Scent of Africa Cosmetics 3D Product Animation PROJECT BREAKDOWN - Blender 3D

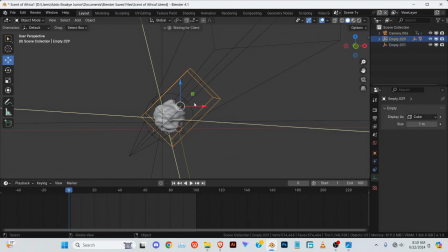4:06 And this is actually the base of the bottle. And let me just move this. As you can see, is the base. And this uses like a proximity modifier, which is on
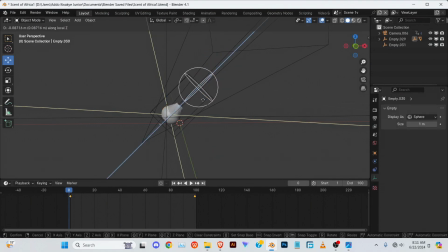4:25 the bottle to change the shape. I can link a video in the description to show you how to actually do this, where I learned this from.
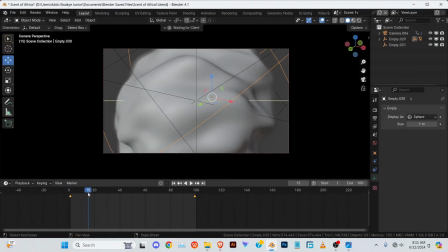4:31 Yeah, so I just wanted to create something abstract, something just abstract to open as an opener for the video.
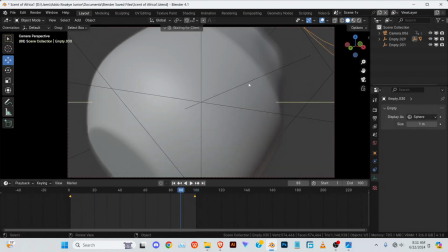4:38 And that is this. Right, so I just created this.
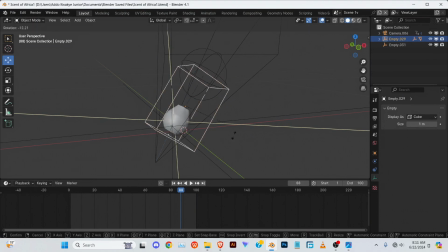4:41 I tilted it downwards with this empty so that it's not straight.
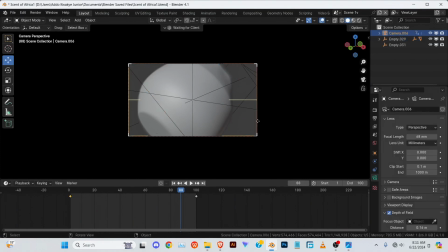4:47 And I positioned the camera down a bit with also this empty.
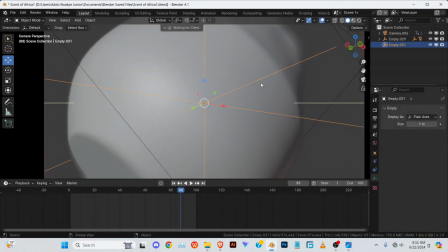4:54 So it looks down from here. And I also added a lot of depth of field so that like it's going to be clear as to what this actually is.
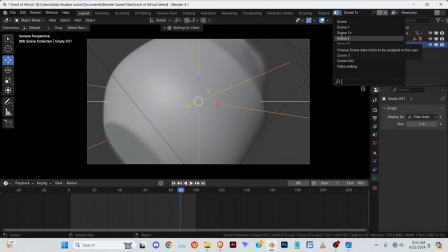5:03 So moving on to scene 2.
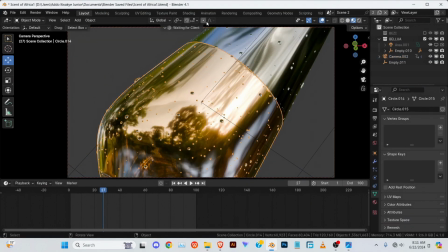5:06 As I said, I just wanted to make the like highlight the features of the bottle.
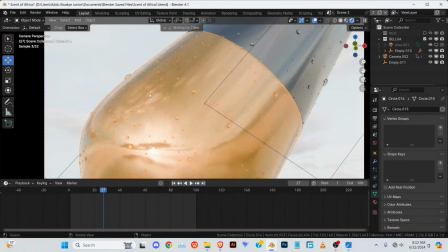5:15 So this side is a close-up shot of the bottle. The reason why you can see it's golden is there's actually a mistake with my shader.
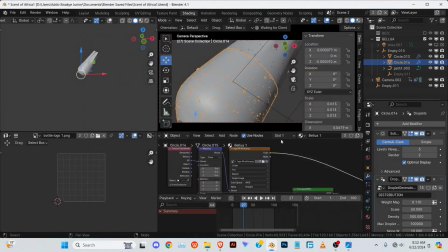5:23 So let me update this. So let's see. All right.
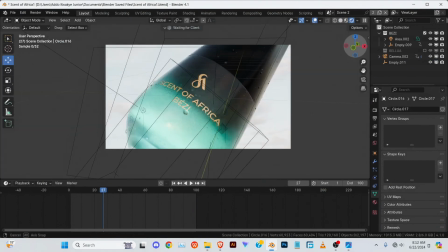5:29 So this is actually how I did it. So as you can see, it is the same HDRI,
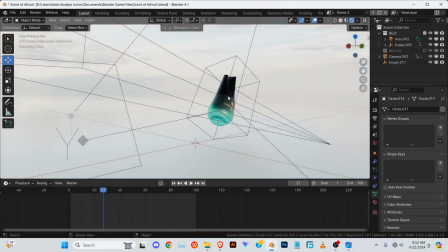5:36 and I just added these two objects back into the scene, moved everything else,
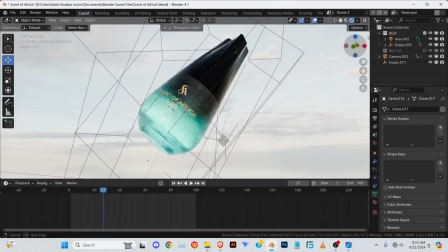5:44 and tilted the actual object itself with the empty.
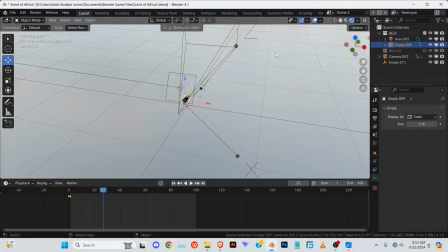5:50 As you can see, this is the empty, and again I added an empty for the camera to follow. So for the camera to track to,
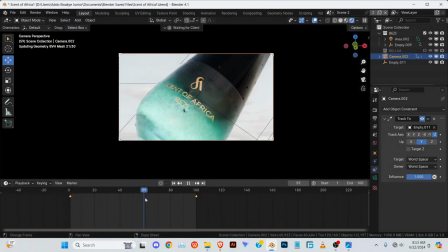6:01 and I just animated it to go from up to down, just up to down,
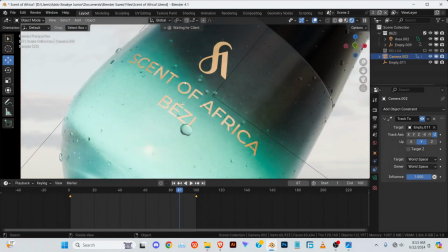6:08 to just highlight the logo, like the label of the perfume.
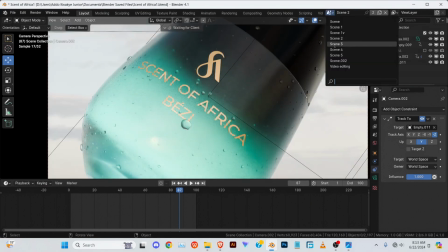6:16 Next scene was
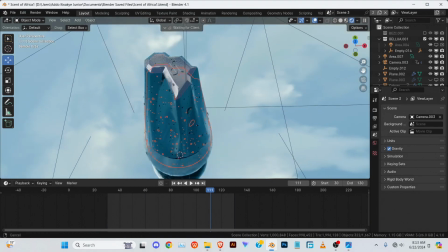6:21 this side, right, to highlight the top of it, because this is also one distinguishing feature that is not actually really known unless you actually buy the product.
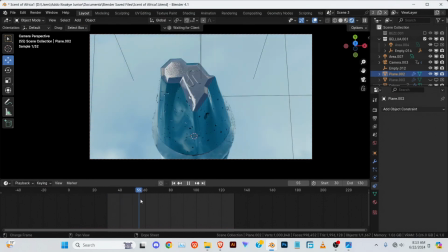6:29 So I added this scene to, you know, show off like they have the actual African map as the cover of the bottle, right?
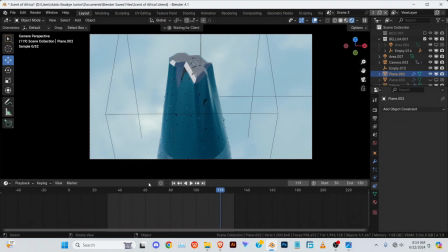6:37 And for that,
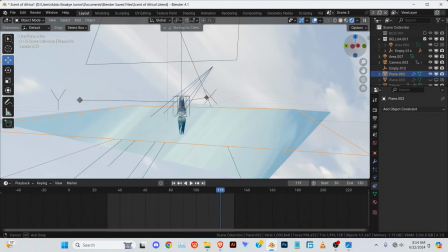6:40 the same HDRI, okay, I think this is a different one, but like giving off the same kind of color.
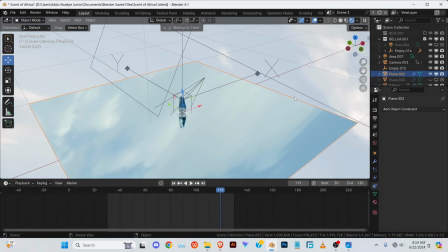6:48 And this is a plain, and I actually added some dynamic paints and ripples to make ripples on the plane, but the cache is missing, so you can't actually see the ripples right now. Okay, and again, this is tracked to an empty.
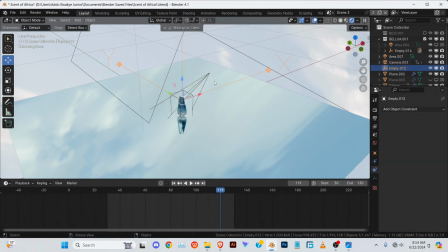7:07 This is tracked, the camera is tracked to this empty,
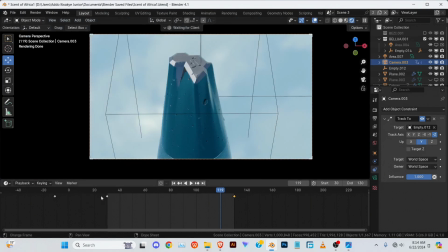7:10 and the camera moves from point A to point B. And that actually gives us this movement from here to here, like that,
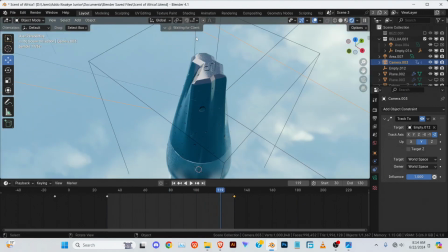7:20 to show off again the top of it.
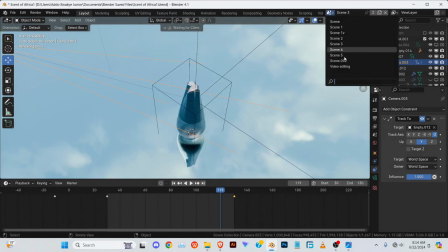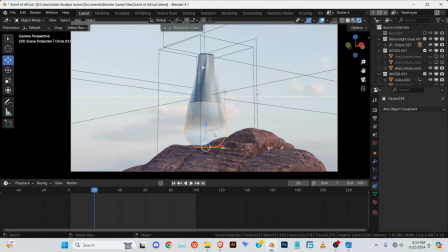7:28 Now the scene 4, this is also like the other scenes, right?
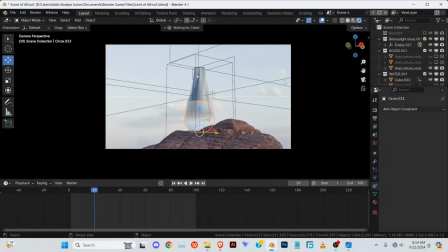7:33 I just want to show the bottle in sort of full view from this angle. So this side also goes from left, or from left to right or right to left, I don't know.
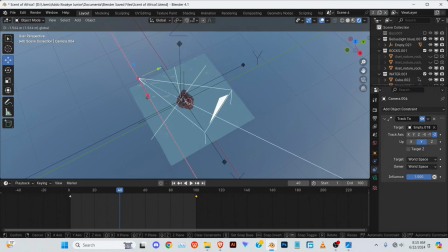7:44 So this again is also tracked, it's tracking an empty, and it's just moving from one side to the other.
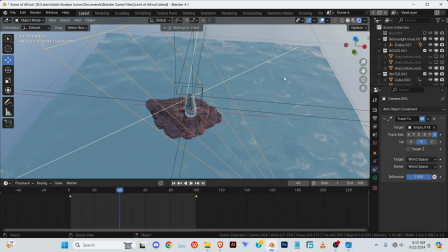7:51 Same HDRI, right? Same HDRI, same ocean, same rock material.
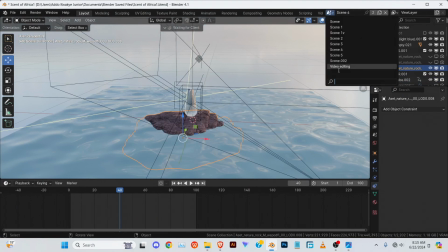8:00 As you can see, it's not really that complicated.
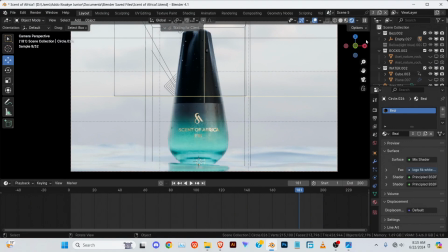8:05 Now this scene, okay, so something like this, right? So this one again is an ocean modifier.
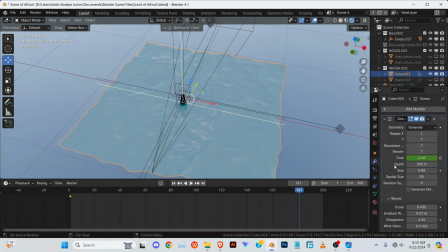8:13 You can see an ocean modifier.